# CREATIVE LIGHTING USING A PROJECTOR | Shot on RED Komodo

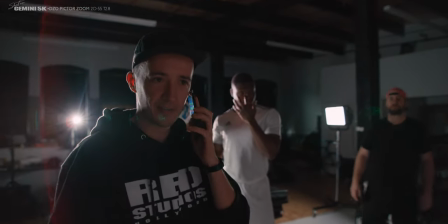4:09 Oh, the pizza is here. Hello? Hi, Papa John's, can you please meet me downstairs?
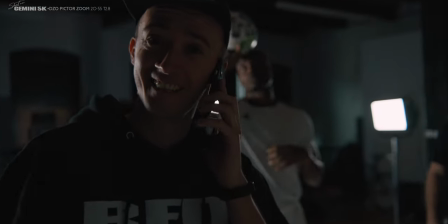4:17 Yeah, I'm coming down. Oh, thank you, thank you. Alright, bye.
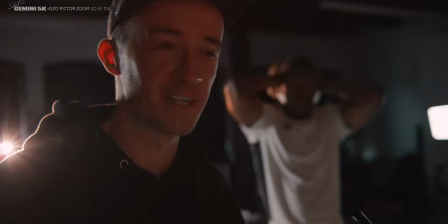4:21 Very important, always have food on set to keep the crew happy, right?
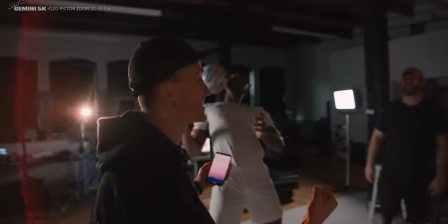4:27 Yep. It's pizza time everyone! Woo! So this is possibly the most visually intriguing setup that we're doing today and in person it's absolutely mesmerizing.
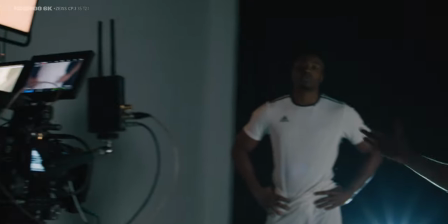4:41 With the back projection you're basically shooting from the projector right into the camera and have your subject placed right in the middle of it.
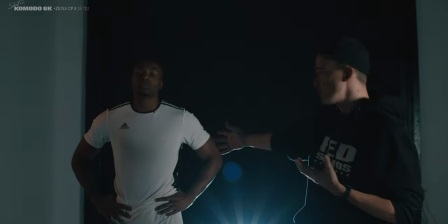4:48 In today's shoot we have the kind help of my buddy Zuma who is a model and I actually play football with for real.
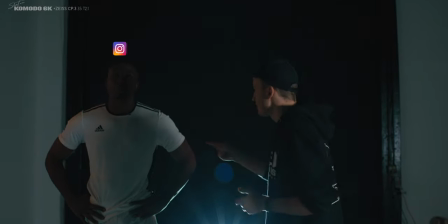4:56 So thanks so much for helping out. What's your handle? You're welcome, my hand is at zoomer underscore underscore.
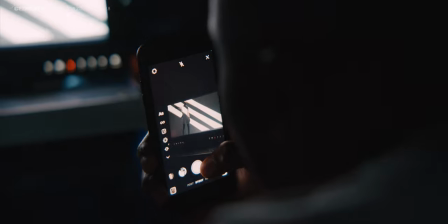5:01 Check him out. Very important everyone, always Instagram story when you are creating no matter what.
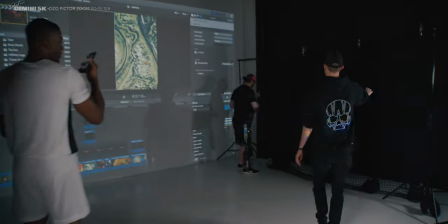5:10 We'll talk about that in another video. To make the back projection and the light streaks really pop, you want to haze like there is no tomorrow.
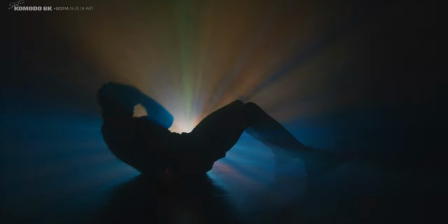5:20 Yeeha! You get the most interesting effects if you project an image that is simple, abstract and ideally has fine bright details on a back background like the matrix code for example.
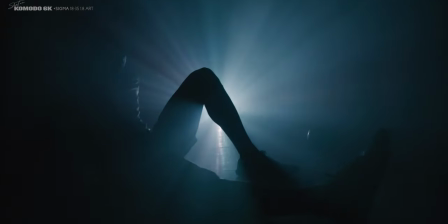5:34 You can also play with lots of colors, don't be shy, pump up the saturation and it's almost like a laser show. The key here is to just experiment and see what works best for you.
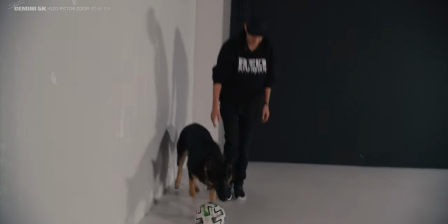5:47 Kick it, kick it.
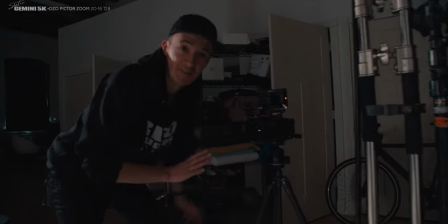5:53 Luckily that's a crash cam, it's a Komodo so we're good if it falls over apparently too, but maybe not. Alright since we're all camera nerds let's quickly have a gear break and talk about what we're shooting on. Yo Patrick what are you shooting on today here? Today I got the Red Gemini and the DZO Pictor films and then I'm running around with the easy rig because 20 pounds it's a lot of weight and uh
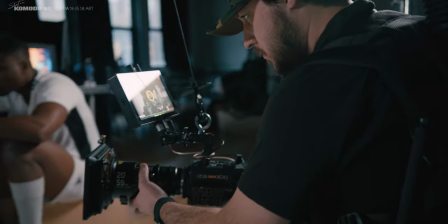6:19 i'm not blessed like you komodo users be able to go handheld all day why are these guys doing they should stop fooling around like
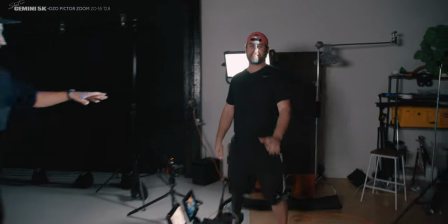6:28 hey guys stop fooling around rob what are you shooting on uh we're shooting on the red gemini with a 35 millimeter zeiss
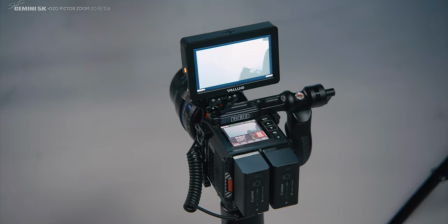6:35 cp3 lens and then i've got the komodo with a zeiss 100 millimeter cp3 lens as Yeah,
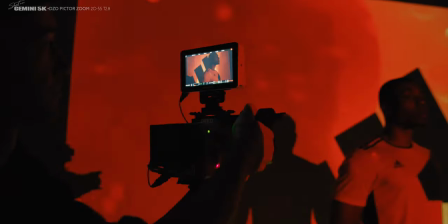6:41 I'm shooting on the Komodo as well with a Sigma 18-35mm f1.8 lens, so we shoot on four freaking red cameras, hashtag overkill. But if you ever wonder, as always on my channel in the left top corner, I'm always referencing the camera and lens used for each and every single shot. Also, if you wonder how we keep all these cameras in sync, make sure to check out my next video, here's a little hint. And as always, if you haven't done it already, don't forget to subscribe and hit that notification bell. back to our regular programming.
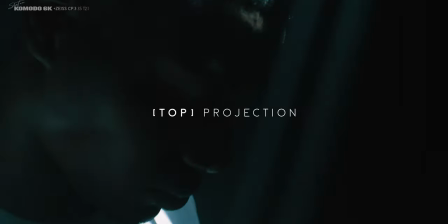Now the third option is a little trickier to pull off but absolutely worth the effort and that's top projection.